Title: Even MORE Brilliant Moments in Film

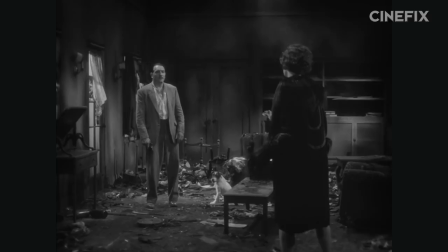This one brief moment of pulling the rug out from under us is an incredibly dense spectator experience. We feel so many different things so quickly in a row from such a small conceit. So let's take a look at how it works.
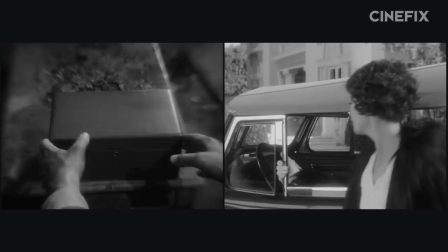To begin with, the scene sets up two independent lines of action. Valentin is on his way to suicide and Peppy is on her way to Valentin.
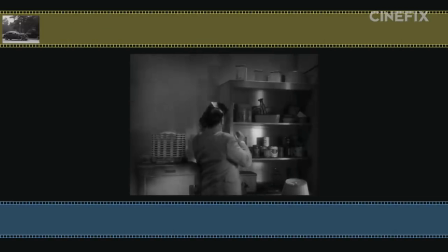The film alternates between these two different lines of action and develops them in parallel in order to imply that not only are they happening simultaneously,
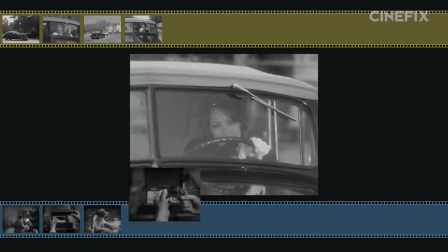but they are progressing towards their completion at almost exactly the same rate.
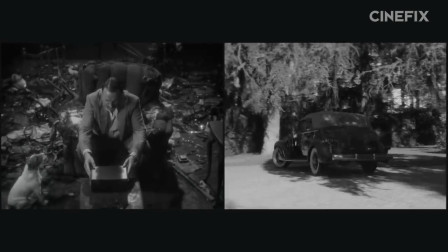Taken together, we very quickly assume exactly what the film wants us to, that these two narrative lines will eventually resolve.
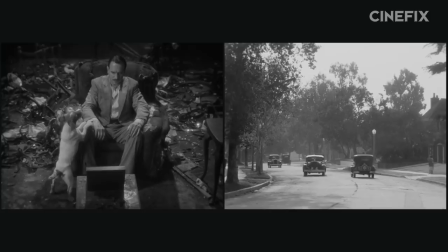But we also carry the exact uncertainty that the film wants us to. We're not sure which will resolve first.
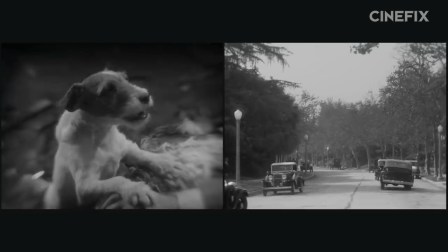It sets up a race between Pepe and her car and Valentin and his gun. And it raises a narrative question, will she arrive in time or too late?
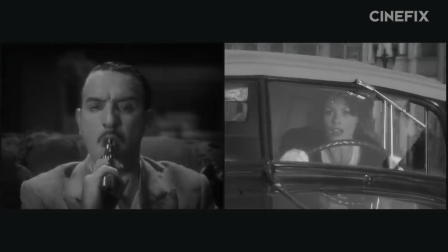As the intercutting continues, as the pace accelerates, as we grow nearer and nearer to the resolution of this narrative question, the tension intensifies.
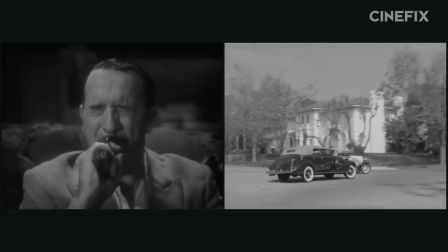And by the time we get here, and it seems like the answer cannot be dragged out any longer, we get our answer.
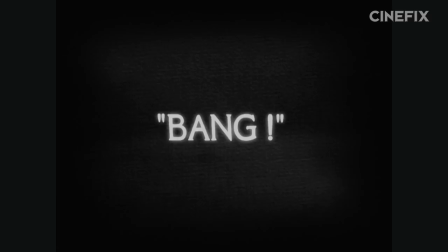And this is the key frame upon which everything hinges. First, we have to interpret it in context.
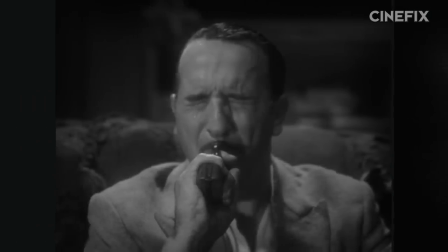We connect it to the narrative line we just came from, Valentin and the gun. We read it the only way that makes any sense, the gun has fired.
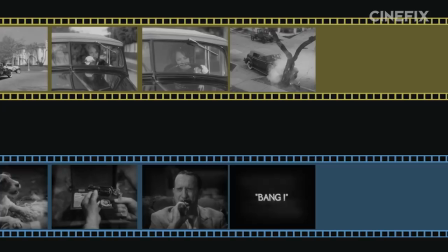But then we cut to here, and our understanding shifts. We realize this sound wasn't coming from Valentin's line of action but from Pepe's.
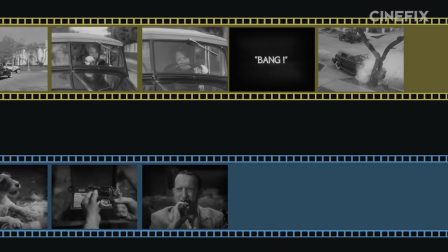We recontextualize the shot and rewrite our mental narrative until we cut to here, and our understanding shifts again.
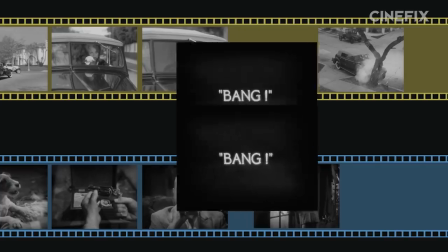We realize this sound was coming from Valentin's line of action and Pepe's line of action, just not in the way we had originally assumed.
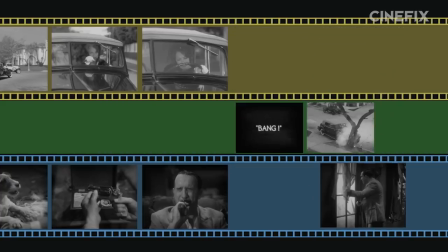We realize that the two narrative threads have finally collapsed into one and we put everything in its place.
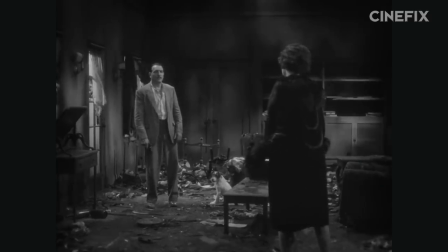The narrative question of the scene has resolved itself, it has satisfied our initial expectations while surprising us by how.
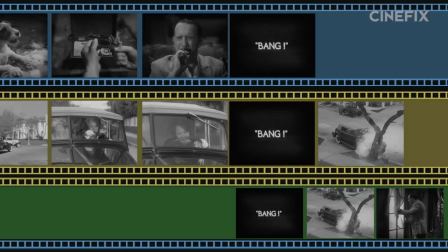And it's done one more thing. These three contexts for the bang have given us that rapid fire whiplash experience that first caught our attention for this moment.
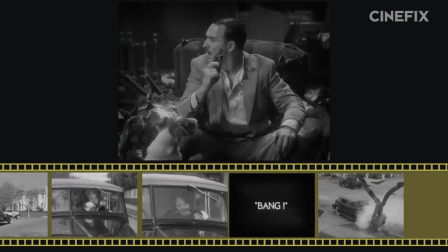First, we felt terror and shock. Second, we felt confusion and surprise. And finally, everything came together and made sense.
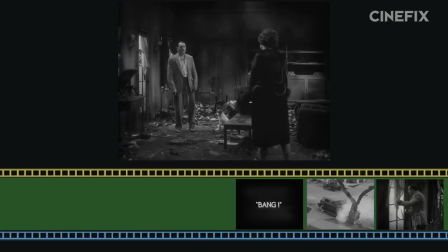These just so happened to be the three experiences in this scene. First, Pepe and her terror that she'll be too late.
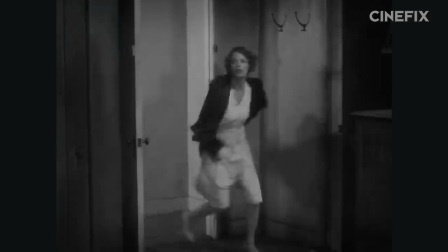Second, Valentin and his surprise at the noise he didn't expect. And finally, a fulfilling reunion where everything works out, all in the span of a moment.
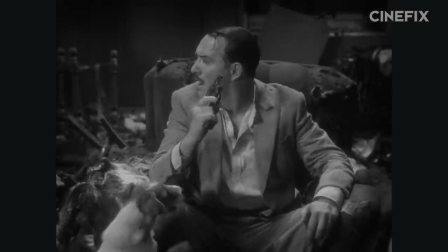It's a spectacular example of what we think is the essence of a brilliant moment.
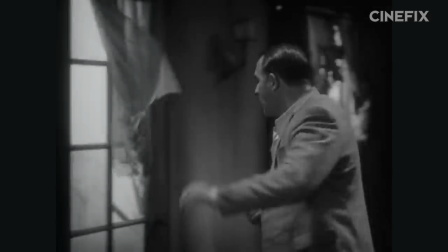Filmmakers employing creative cinematic techniques, not just because they're cool, but because they mirror in us a version of the emotional experience that's happening to the people on the screen.
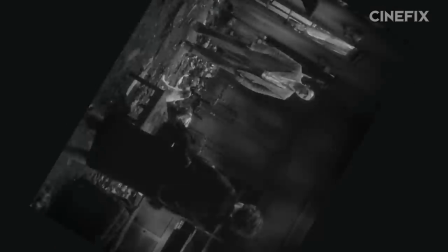Next, let's look at a pattern that's almost the exact opposite of the artists, this time from 10 Cloverfield Lane.
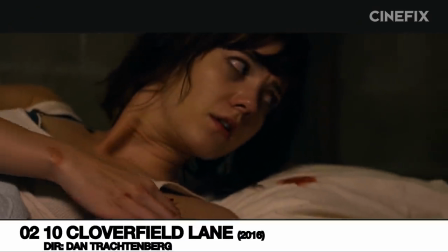Michelle has woken up from a car crash in a bunker and no memory.
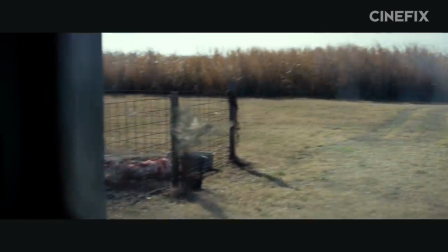She's been brought there by Howard, who insists he saved her from some sort of apocalyptic event, and then if she leaves, she'll die.
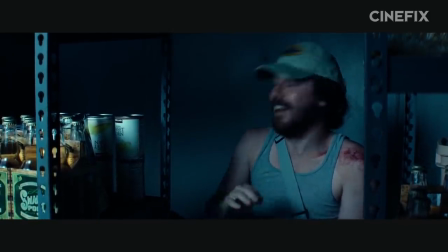Emmett's there too, but he doesn't have much more to go on than Howard's word either, and Howard's word seems a little, well, creepy as hell.
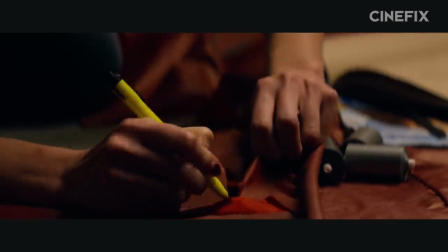So in secret, they make a plan and begin building themselves a DIY hazmat suit to find out.
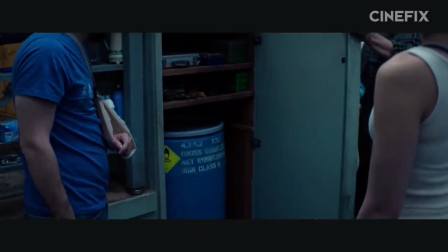It's all going well until this.
This is perchloric acid. It's highly corrosive.
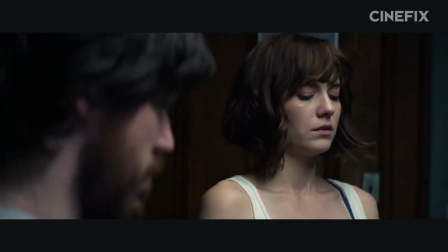Dissolves most biological material on contact with humans.
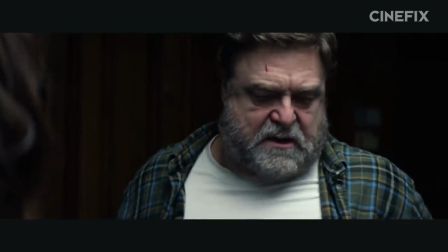Right down to the bone.
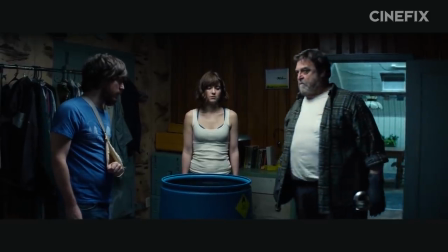Hey, Howard. What are you showing this to us for?
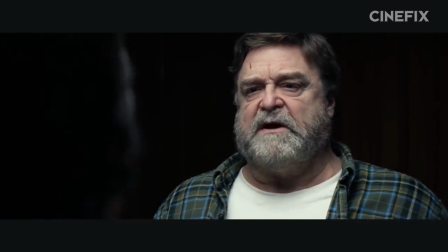You think I'm an idiot.
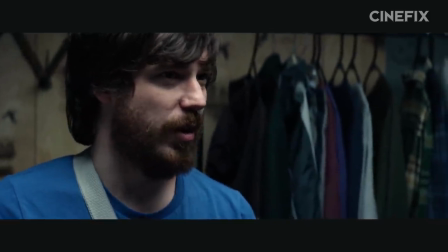Howard, please, you're going to have to tell us what it is that you're talking about. I'm talking about getting rid of some waste.
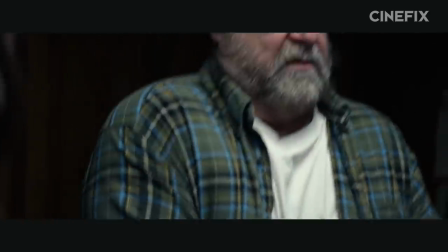Tell me what you two are doing with this.
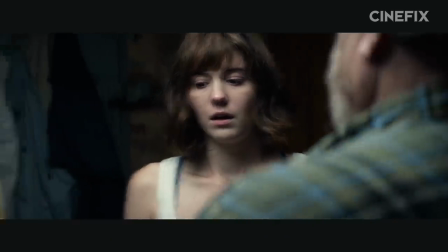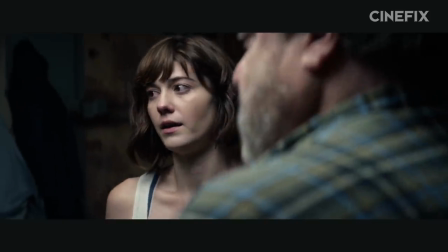You tell me what you two are playing right now. Just take it easy. Take it easy. Howard, come on, please.
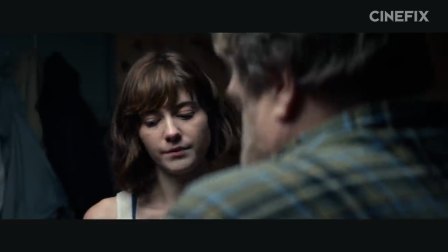I'm giving you one chance.
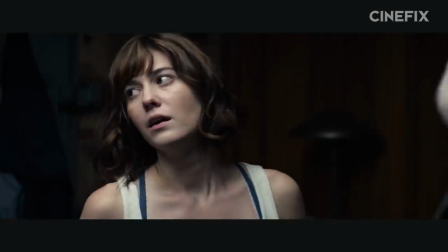Hey Howard just calm down. What a chance to answer with some dignity or I swear to God you're going into this barrel while you're alive to feel it.
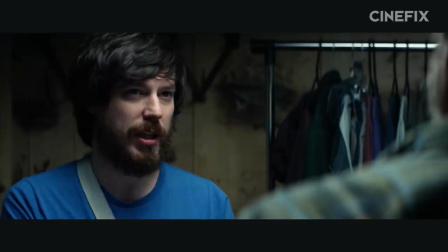It was me.